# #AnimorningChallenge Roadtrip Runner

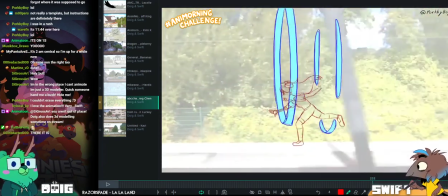[23:01]
Yeah, I was in his stream, and he was like, okay, I've got 2 hours to go, and I'm like, no, you don't.
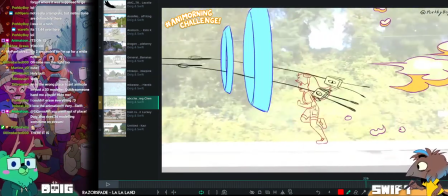[23:06]
You got this minute. Yeah. There's something in the run of the girl.
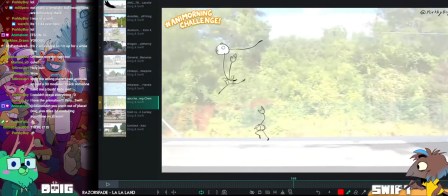[23:11]
I think that's where I'm going to aim my critique, because all these,
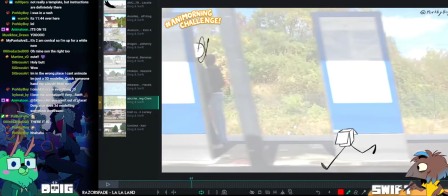[23:20]
I feel like
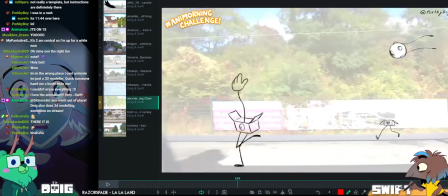[23:24]
these little dudes are working super well. I really like the bouncy run here.
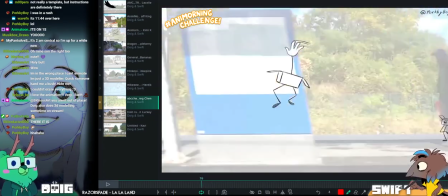[23:30]
That's so fun. I like the way you're varying the runs up. So the run here is different to
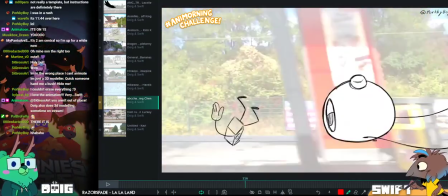[23:39]
the run here, where because they've just fallen down,
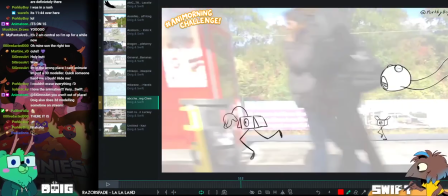[23:43]
they've got a bit more spring in their step because they're carrying that forward momentum of being tossed off their feet a little bit.
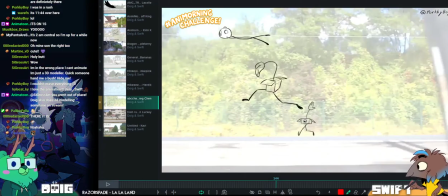[23:50]
That's really fun. Also, like, really nice job maintaining the volume of these things as they go toward and away from cam.
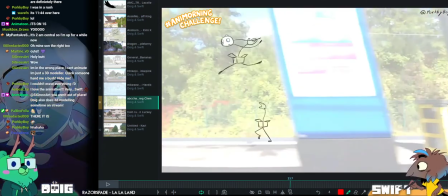[24:00]
Also, it's really clever to have the flying.
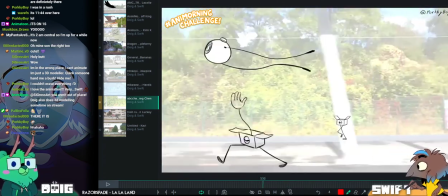[24:06]
It's swooping close when it's doing that,
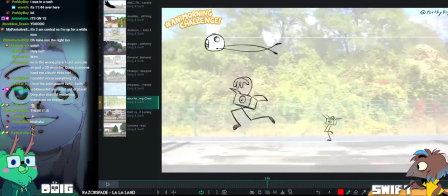[24:12]
but keeps your eye in that set, like the composition really keeps your eye there, so you can appreciate
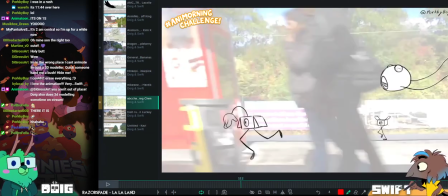[24:20]
as doing that tumble. There's not that much spin either. There's not a lot of track.
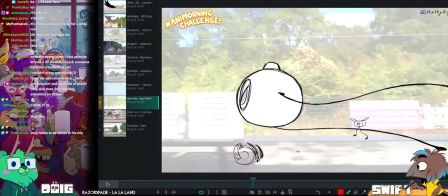[24:27]
You're like guiding the audience to see where they need to. Oh, I'm cutting off.
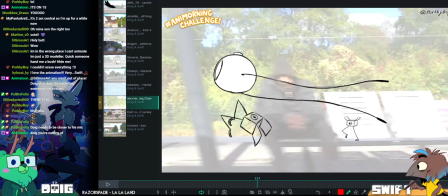[24:35]
Jeez. Okay, I'm right next to my microphone. I think maybe you just need to adjust the gate.
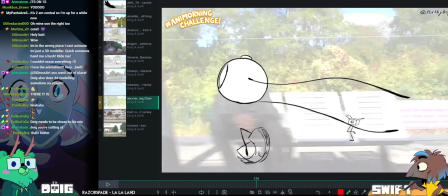[24:40]
Okay, let me... Like, make your gate way lower.
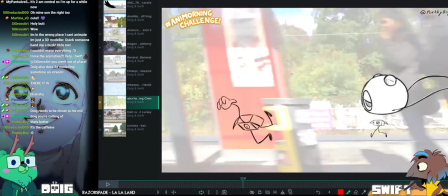[24:46]
while Mike does that, I'm going to call something else out, which is just that it does a really nice feeling of texture.
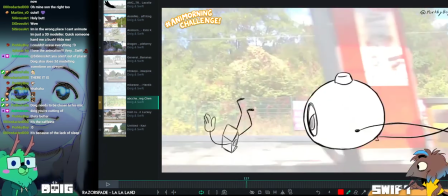[24:52]
I think going off what Mike was saying, having
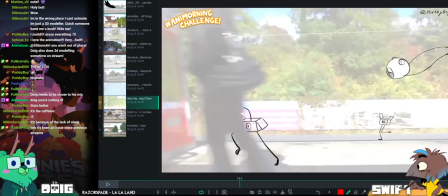[24:58]
this flying character swoop close to the camera in a very smooth arc and all its movements be very smooth, and then the tip, tip, tip,
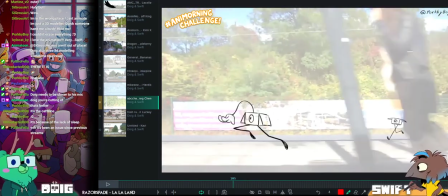[25:06]
tip, tip of these running boxes,
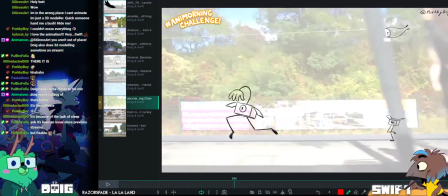[25:09]
they offset one another really nicely because we have nice smooth movement and we have kind of more staccato beats in there as well.
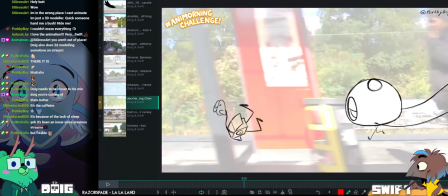[25:15]
So there's a lot of texture to the timing. I think the box here, when it trips up, comes out of that trip larger than it went in.
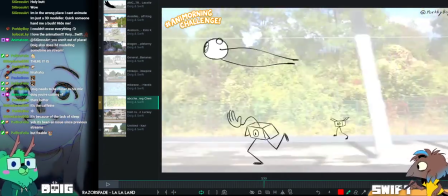[25:26]
But it quickly goes back to... I just want to test, is this better for you guys?
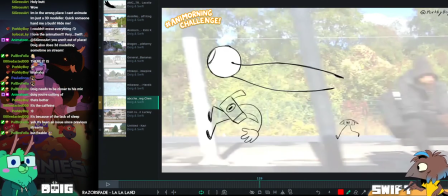[25:35]
It looks better. It looks like I can sort of talk across the microphone and it's still picking me up. Good.
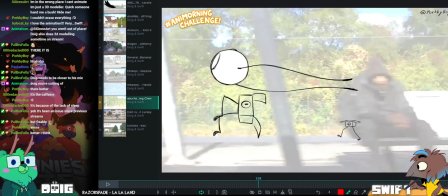[25:40]
Cool.
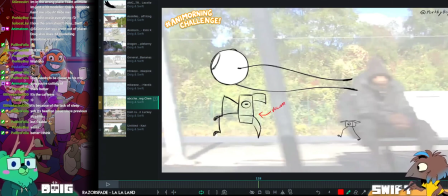[25:45]
I think I heightened the gate because of India's tendency to yell. Because of my tendency to yell?
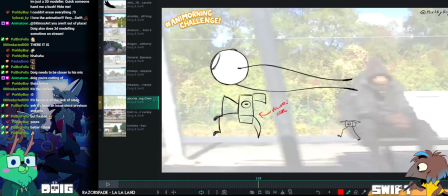[25:51]
Excuse me!
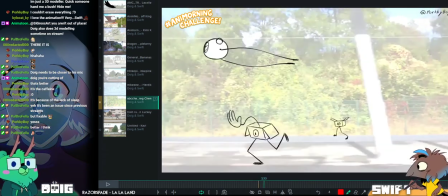[25:55]
Just for these couple of frames. It's back to its usual size here.
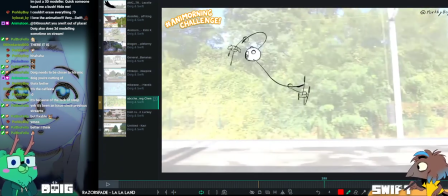[26:06]
I see. So yeah, you were saying, Mike, what, do you want to go over your point again?
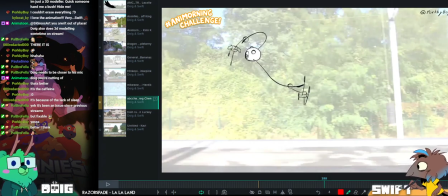[26:12]
I was just saying it was really cool to see how
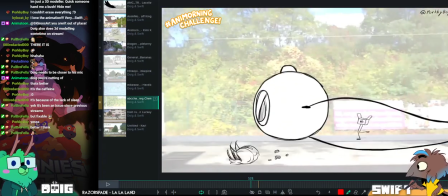[26:16]
Porky was constructing the shot and leading the audience to view where he needed them to, like guiding the eye.
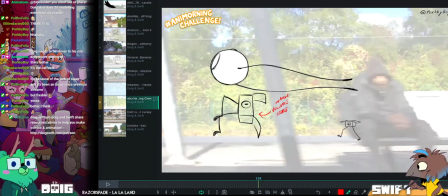[26:23]
There's not a lot of movement on, like you see previously in the shot,
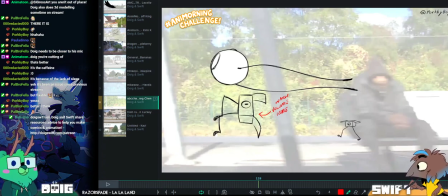[26:29]
the robot spins and does a whole bunch of cool stuff, but when the focus is meant to be on that little dude that you're finding with the red,
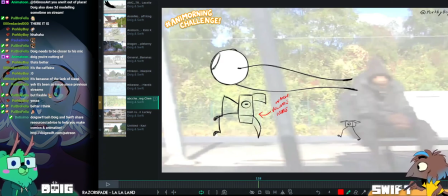[26:39]
it has a slightly more kind of gradual, nice, smooth curve, which is leading you to like look at where he's going to be doing the tumble and the land.
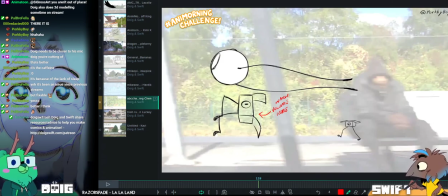[26:45]
But all of the motion, all of the kind of texture is on the robot at that point.
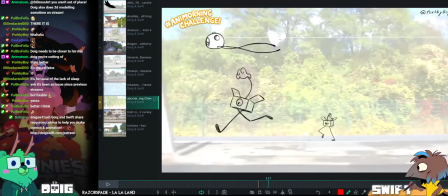[26:49]
It's just a really nice way that you're not having everything happen all at once, even though they're all constantly moving.
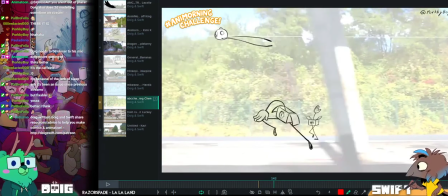[26:56]
You have this kind of varying shift between like more active and more passive.
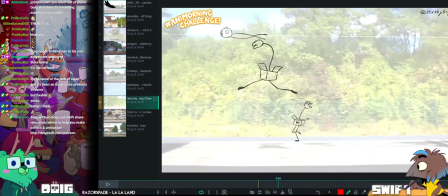[27:02]
And that's really important to learn when you have multiple characters in the scene, is you don't want them to all be
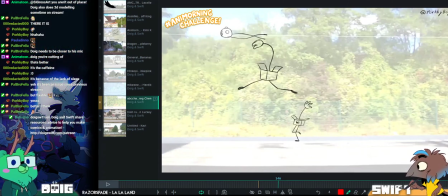[27:08]
like high texture at the same time, because you won't know where to look.
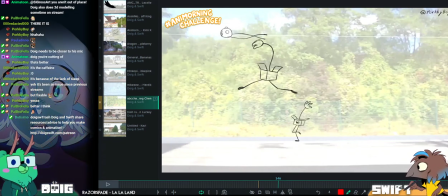[27:13]
Yeah, that's true. You don't want all these characters all doing their stuff.
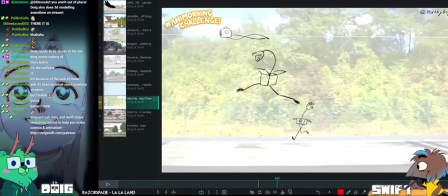[27:20]
You want the audience to be looking at all at the same time, because you won't know where your eye is meant to go on screen.
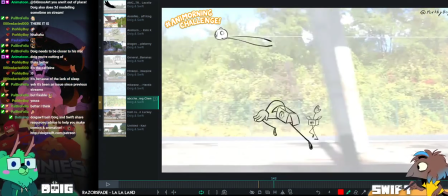[27:27]
It's nice that this one in the background is just doing a little run forward. And yeah, the overlap in this too is really nice.
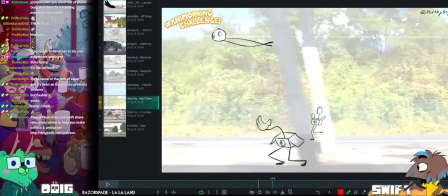[27:34]
Like all the little box flappies and the hands coming out of the boxes and everything.
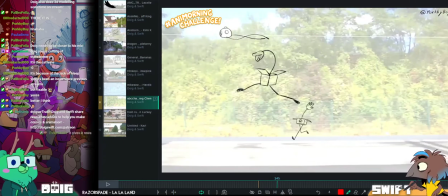[27:41]
Really nice overlap. This must have taken so long to do and been so intensive as well.
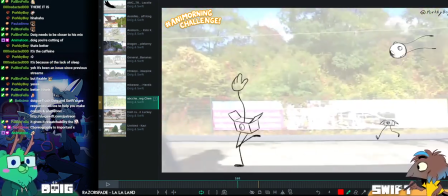[27:48]
Like you make it look simple with the movement on this little robot.
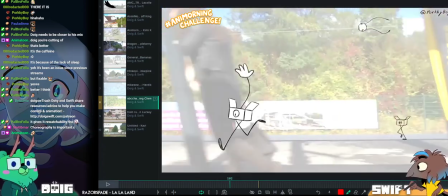[27:55]
I'm going to call it a flying robot because I'm not sure what else to call it. Maybe you've got names for us.
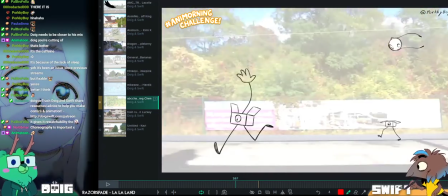[28:00]
But getting that nice smooth movement on there and having those trails animating every frame.
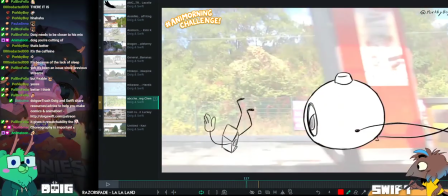[28:07]
Like, that's time consuming stuff.
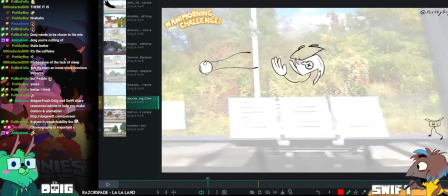[28:12]
Super awesome.
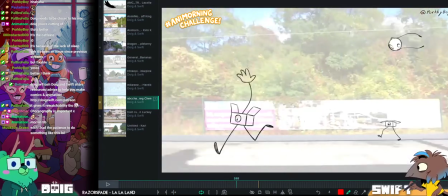[28:18]
It might be nice to have it start turning a little bit sooner. As it swoops over this way.
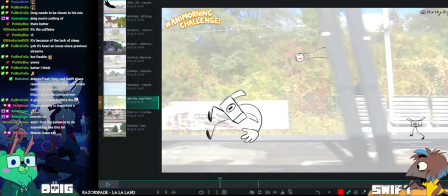[28:26]
It's probably because you were pasting the frame. Which is totally fair because, like I said, it's pretty intensive.
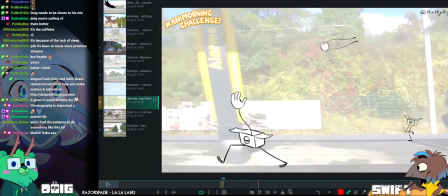[28:34]
But it might have been nice to have it just start turning over this way as it's drifting backwards.
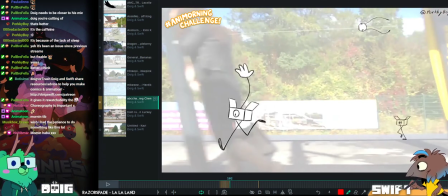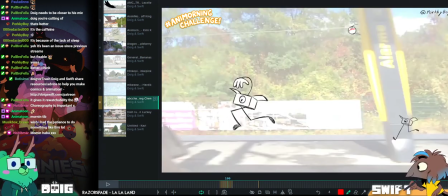[28:51]
Up to you, though.
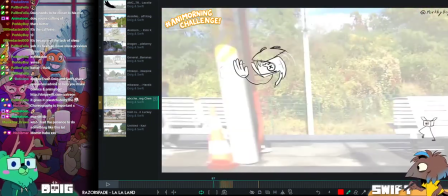[28:56]
Let's see. I'm going to see whether Porky wrote anything in the...
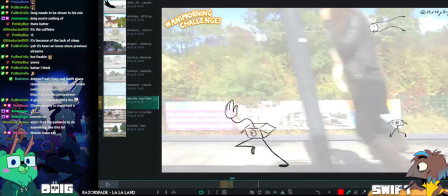[29:00]
If Porky had time to write anything in the Yeah, I'd be surprised if Porky had time to do anything.
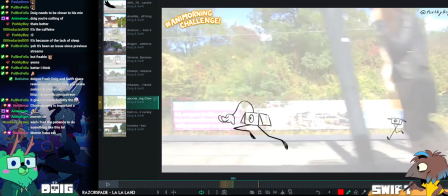[29:05]
I ran out of time to answer this. Yeah, fair. No judgment, Porky.
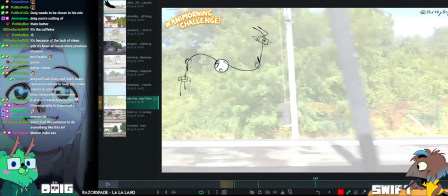[29:15]
There is a little bit. I'm just waiting for my computer to load it.
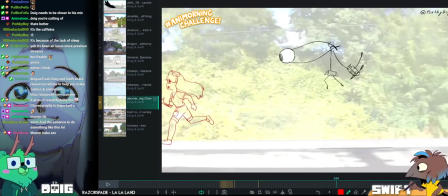[29:20]
Okay.
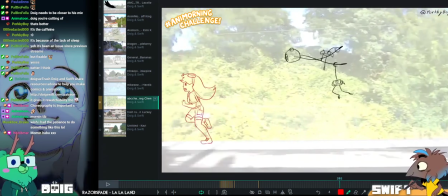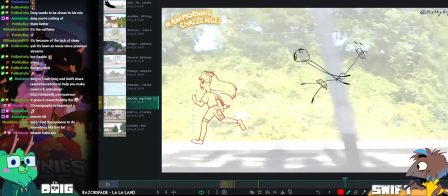[29:26]
Wow. It's working.
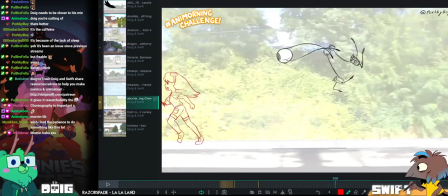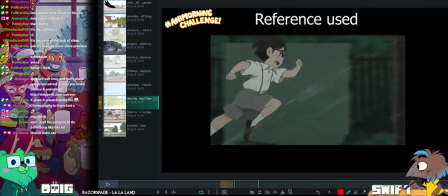[29:34]
Oh, there we go. Also, timing everything to happen at the right time due to the panning background was silly hard.
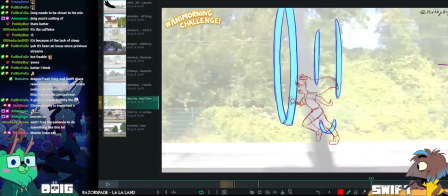[29:40]
Yeah. Yeah, like, you make it look easy, Porky, if it makes you feel any better.
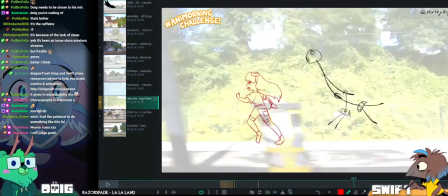[29:45]
Like, you make it look very natural and easy, but I know it can't have been.
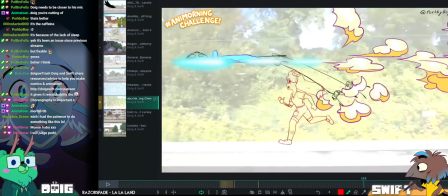[29:54]
Like, holy guacamole.
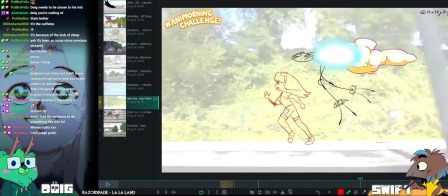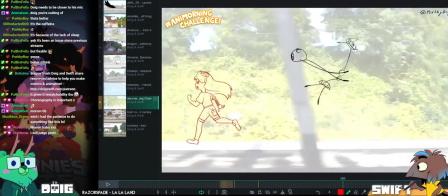[30:02]
Okay, so I'm just looking at the female run here,
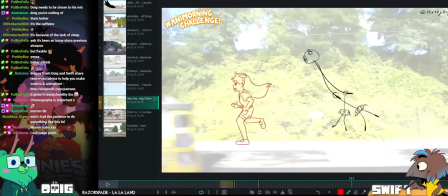[30:07]
and I think this character running is the thing that I would pinpoint a critique on,
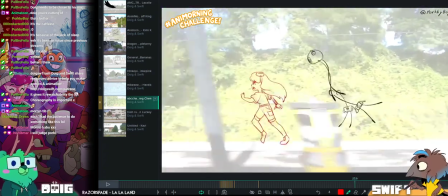[30:14]
because all the little dudes feel like they're working so well,
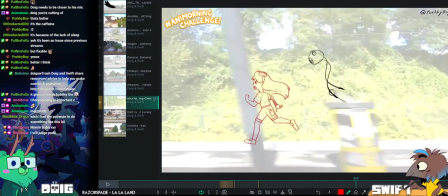[30:19]
you know. There's a missed frame of one here, and that's like the only thing. It's like, it's nothing to do with the animation.
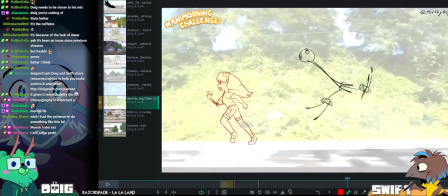[30:29]
The animation's awesome.
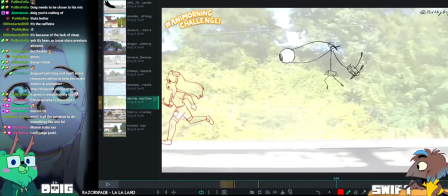[30:33]
I think for her, there's something where it just feels like she maybe isn't running as fast as the background's moving.
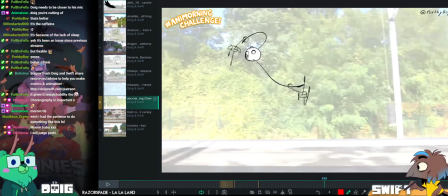[30:41]
There's like a disconnect there.
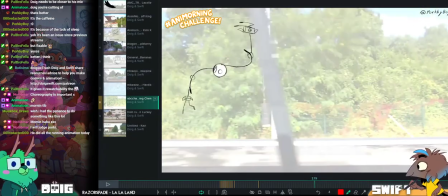[30:46]
And I'm trying to figure out what it is, and I think it might be the poses less than the actual foot position itself.
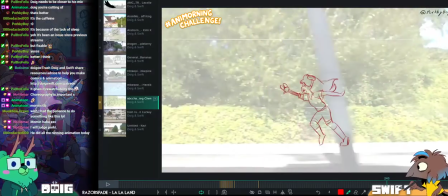[30:57]
Let me see.
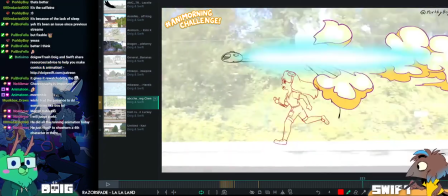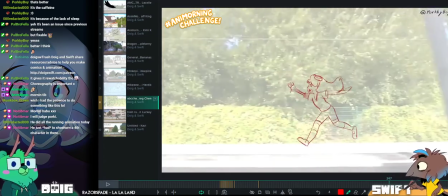[31:06]
I love this bit where she trips over, because I never expect it.